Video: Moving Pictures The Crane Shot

Where I'm most pleased with the work I've done on a crane is in Raising Arizona.
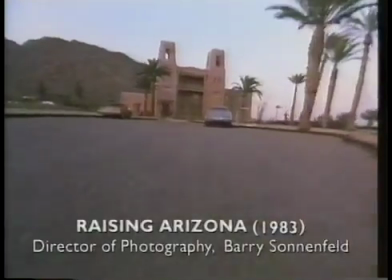One is a shot that starts very low and very wide.
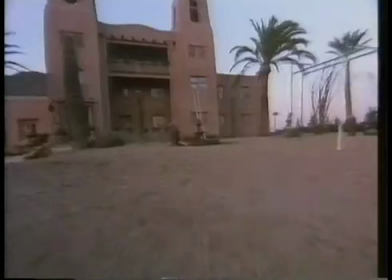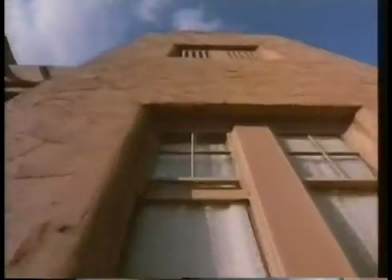Think of it as one continuous move. It's actually 4 or 5 shots cut together, but the shot we used the crane for, which was going up a ladder and into a window, the reason that crane shot for me is very effective is we had something in the foreground, which was this ladder that we got to race up, and 2, because the move had great energy and perspective change.
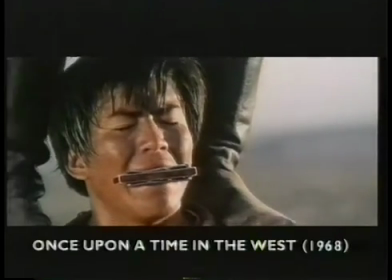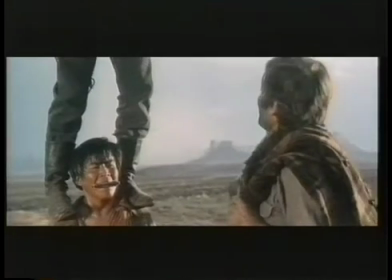Anytime you move the camera, you control what the audience is feeling and seeing.
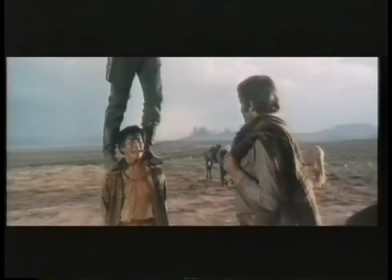Whether it's forward, sideways, up, down,
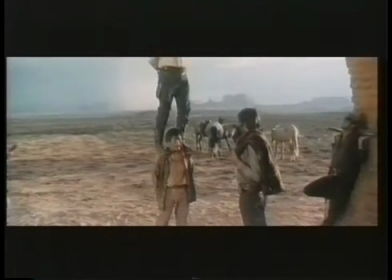you get to change an audience's perspective in the same shot, which is just a wonderful controlling thing to do.
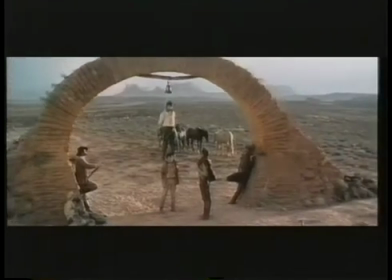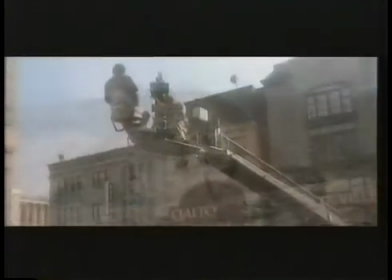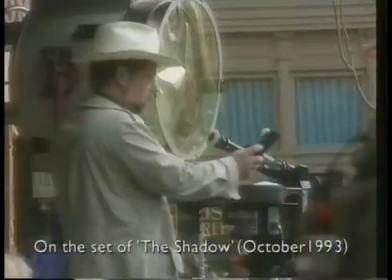Swing across, yeah? Okay. But keep it sort of busy.
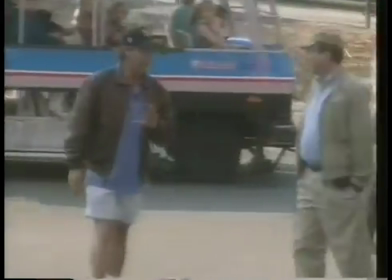But can we swing? Can we be down around here so we can have people in foreground crossing and then we eventually see him?
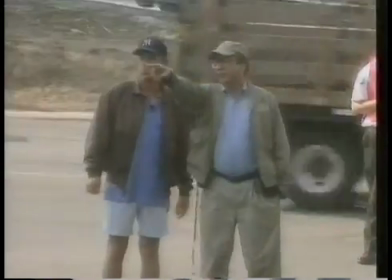First, the director and I talked about what the shot was going to be, and we know that he's going to come walk.
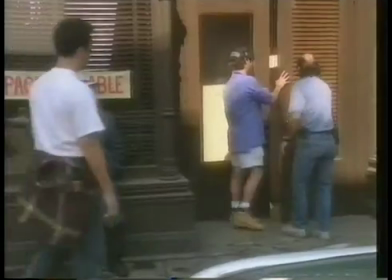The actor's going to come walking across the street. And he's going to end up in that door over there. So we set up the end position.
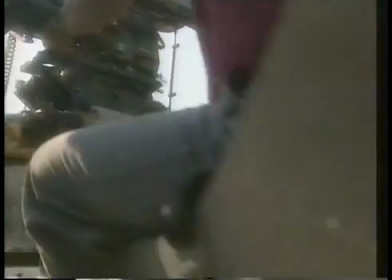We set up the front position. Then the trick is to put the crane in the right situation. This is really probably the simpler of the crane shots, but it really is to give a long lens,
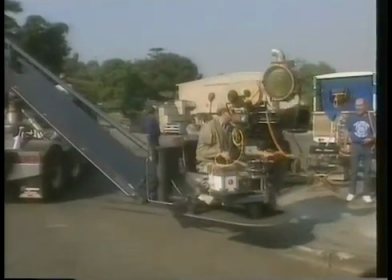combustion, compact feel to the shot, and it's quick. You always ask the grip before you get onto the crane, before you get off the crane. Let's see how it works. Especially off, huh? Very dangerous, because it's counterweighted.
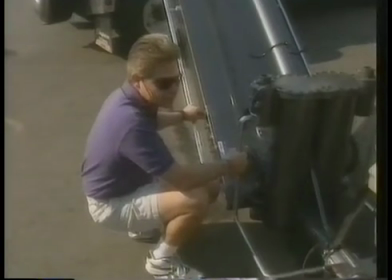And what happens is that all this mercury is pumped back there that counterweights us. And if we step off, it's just like a catapult. You can just go like this. Film is all about pacing. Now, whether that's a fast pace or a slow pace or a medium pace,
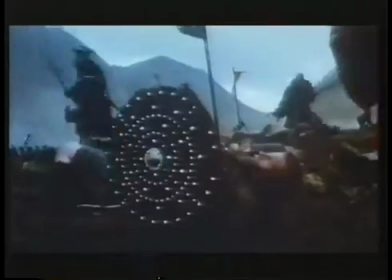filmmaking, when it's all edited together, is all about a pace and a rhythm and keeping things flowing and not reaching those dead moments.
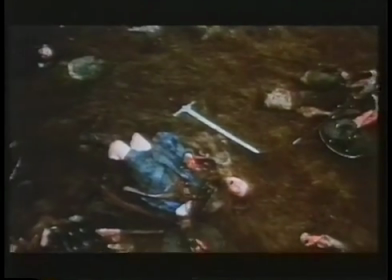And a crane will allow you to show something a lot longer because the shot is always changing. In Highlander, I used it a lot more because Highlander was probably much more of a fantasy and an epic, had that epic quality about it.
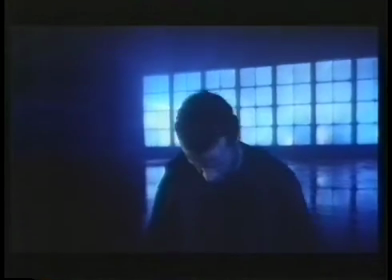So I think I had a crane nearly every day. I think I use it nearly every day.
There can be only one.
I think the crane, like any device, be it the Steadicam or a handheld camera, anything that's different from normal coverage, can be overused. There's a certain amount of power associated with ordering the camera to be put on something that's lifted up in the air. I mean, you suddenly feel like, hey, am I cool? I'm really directing now. And I was, I guess, a little more guilty of that in my rockin' when I was doing the videos. I mean, it was,
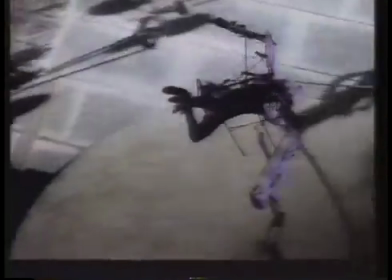the old Luma crane was whizzing around everywhere.
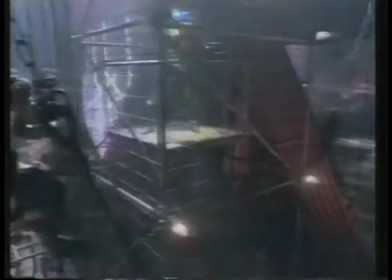It's okay in the music videos, but I think in features you've got to be very sort of specific and really hold back and use them at the right time, at the right moment, and then you'll get the desired emotional effect.
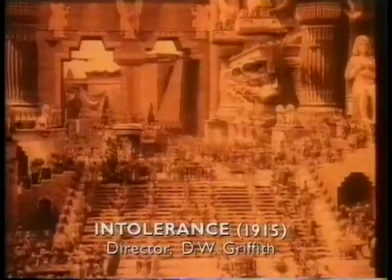It was probably the simple desire to reveal the sheer scale of their film sets that led early filmmakers like D.W.
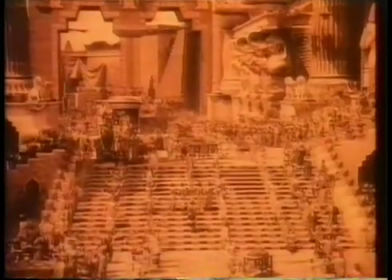Griffith to devise the first primitive ways of getting their cameras up into the air.